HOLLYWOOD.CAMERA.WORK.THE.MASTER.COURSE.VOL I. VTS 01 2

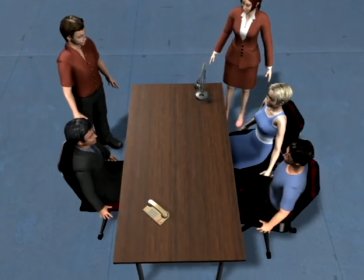12:25 Getting coverage is the process of putting in cameras for everything we're interested in or might be interested in when editing.
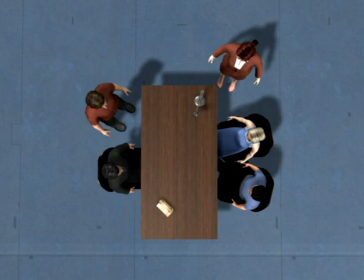12:31 The simplest form of coverage is to start a scene in a master to establish geography and then put in cameras for everything we know or suspect we'll need in editing. Here we're covering the characters, but we could also pick shots for the phone, for body language, or for any other part of the scene.
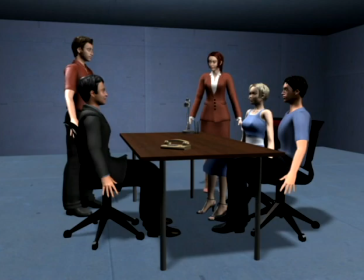12:47 Starting in the master, every subsequent cut is really an insert on part of the scene.
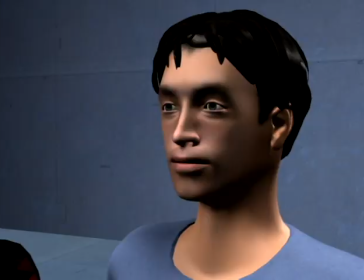12:52 As we cut between the characters, we're depending more or less on the scene geography we got from the master.
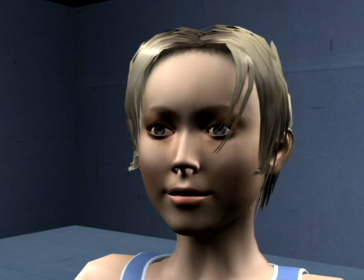12:58 If we hadn't done a master, their locations and relationships could be hard to work out.
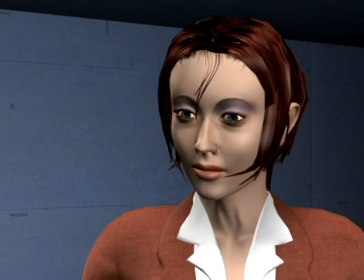13:02 But covering a scene as inserts of a master can make a scene seem more stitched together and less fluid.
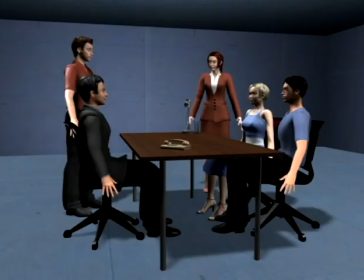13:08 Still, it's a very normal way to get coverage, though perhaps not the most interesting. The step up from this is to add 2 shots, 3 shots,
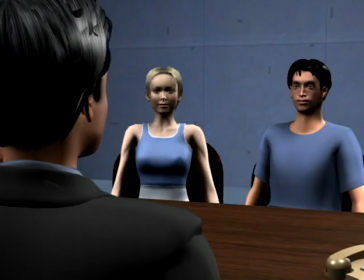13:16 and reverses to get variety and to quickly shift perspective or scale to the parts of the scene that are interesting or important at the moment.
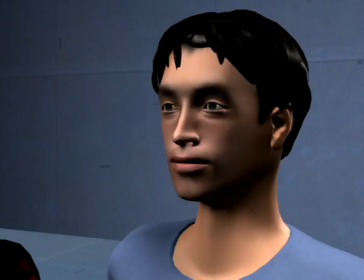13:23 But as we start doing combinations like this, it's clear that we could easily cover the scene in 100 cameras,
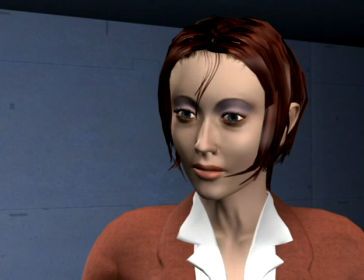13:28 at the same time wearing down the actors and shooting rolls and rolls of film we'll never use. So let's look at some tools to narrow down the choices.
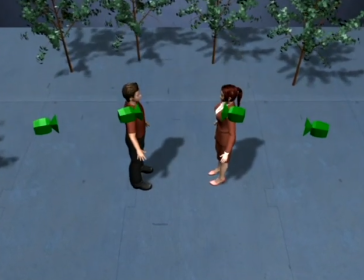13:37 In placing cameras for dialogue, the number of cameras we need first of all depends on the length of the scene.
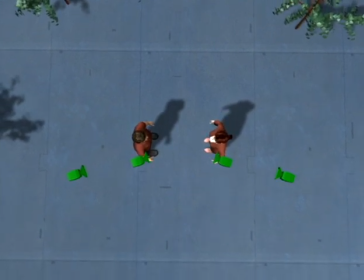13:43 If the scene is long, we need more shot sizes to keep it interesting and to tell a story in editing. If it's short, we can get away with only a couple, and having lots of shot sizes can actually be distracting.
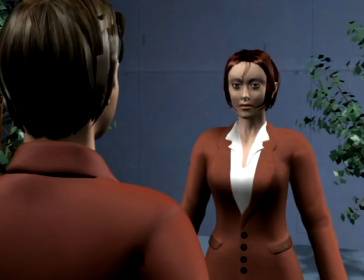13:55 It's a common conception that reverse shots have to match. But this is really an unnecessary creative limitation, so let's take complete liberty in staging this scene. We'll start by leaving one external reverse intact, but placing the other one much lower.
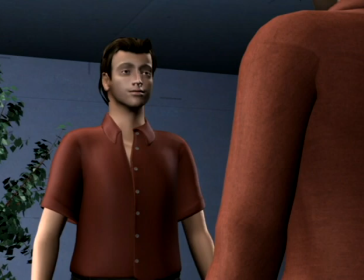14:10 You be the judge of what it means. Perhaps that the further distance from the eye line gives us a more secret and individual angle on him, but it cuts just as well.
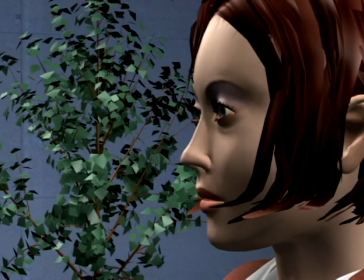14:19 Here we're normal on the man, but we're at a right angle on the woman, so the shot on her is further away from the eye line and more separate.
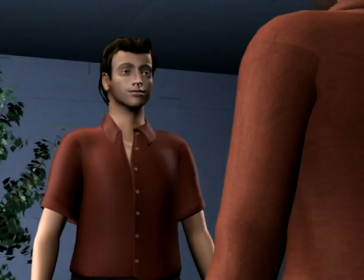14:26 Here we're again in a low angle in this reverse, and behind the man's shoulder in this reverse.
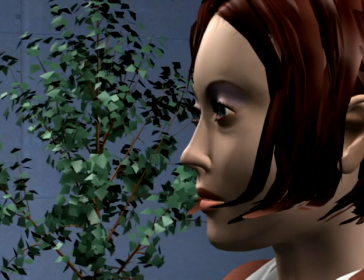14:32 The point is that getting perfect matching angles is not necessarily a big deal, and this can help us save some cameras.
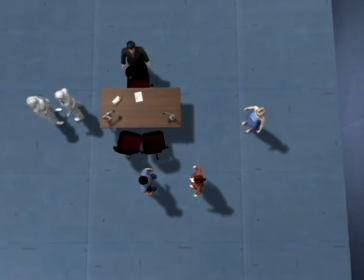14:40 If we make it a goal that instead of covering every possible combination, we select fewer shots that capture more of the action, the coverage is not only more optimized, it's easier to deal with. Here we could easily cover the scene in 10 to 15 cameras.
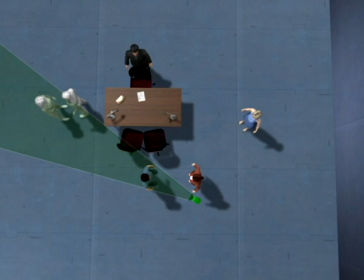14:53 Let's instead place 4 cameras, first an internal reverse on the blue man, then an external reverse on the red woman, a shot that frames the blue man with the man in the suit, and a shot that frames the two women.
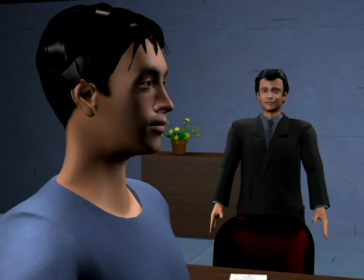15:07 This is extremely compact staging.
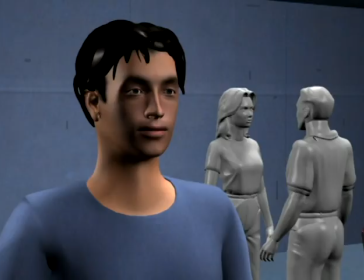15:10 The shots aren't framed ideally, quote unquote, but there's plenty of coverage to cut a scene from, and there's more information in each shot, so the cameras stay interesting for longer.
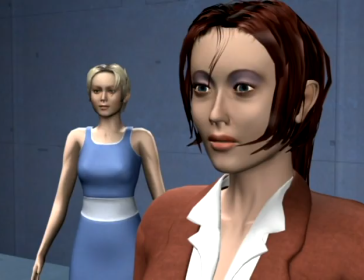15:19 For a close-up on the red woman, we're using this shot, which serves double duty for later.
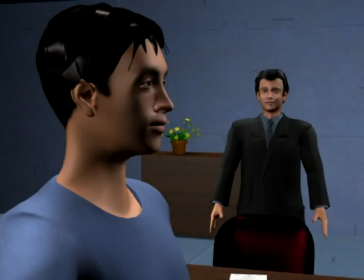15:25 To include the man in the suit, we're keeping the blue man in the foreground as well.
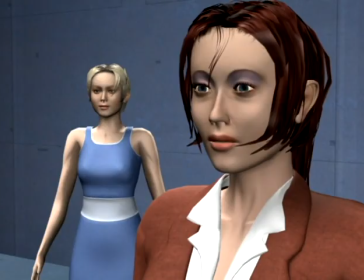15:30 For the blue woman's dialogue, we're using the same shot as before, keeping the red woman in the foreground.
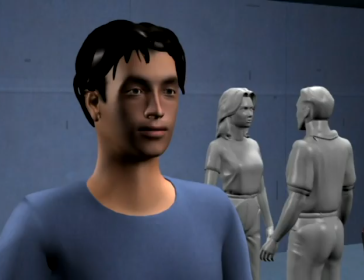15:36 The scene cuts just as easily as if we were covering it by the book, and it might in fact be more interesting.
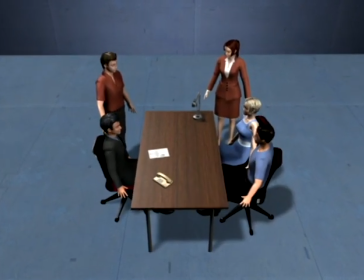15:44 A powerful way to select shots is by grouping characters to emphasize relationships.
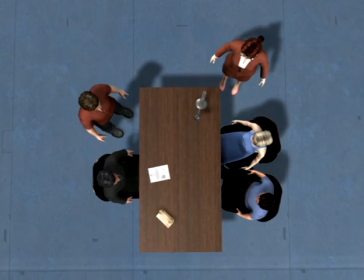15:49 By grouping, we show who's together and who's not, which brings meaning to the coverage. In this scene, we're in a negotiation. The man in the suit is a businessman. The blue characters are a married couple. The red man is the attorney for the businessman, and the red woman is attorney for the couple.
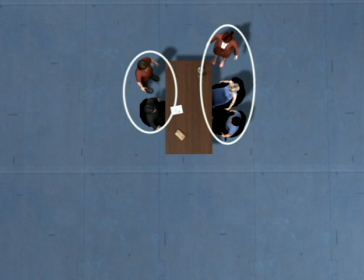16:08 Since we're in a negotiation, that first of all creates two very clear groups made up of each team on opposite sides of the negotiating table.
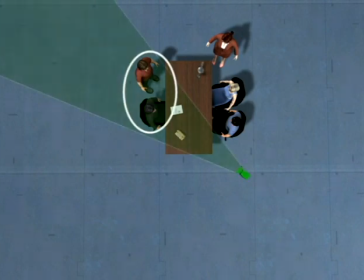16:15 So let's start by framing one camera for the businessman and his attorney, and another for the couple and their attorney.
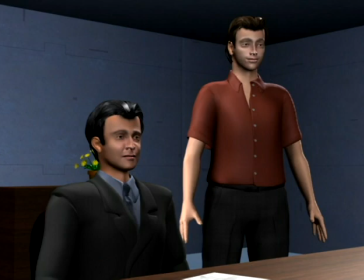16:22 Cutting between them, we show the members of each group together in that group and opposite the others.
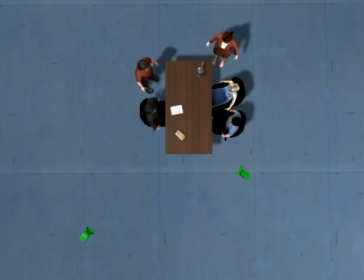16:28 Every shot can be a different grouping of the same characters.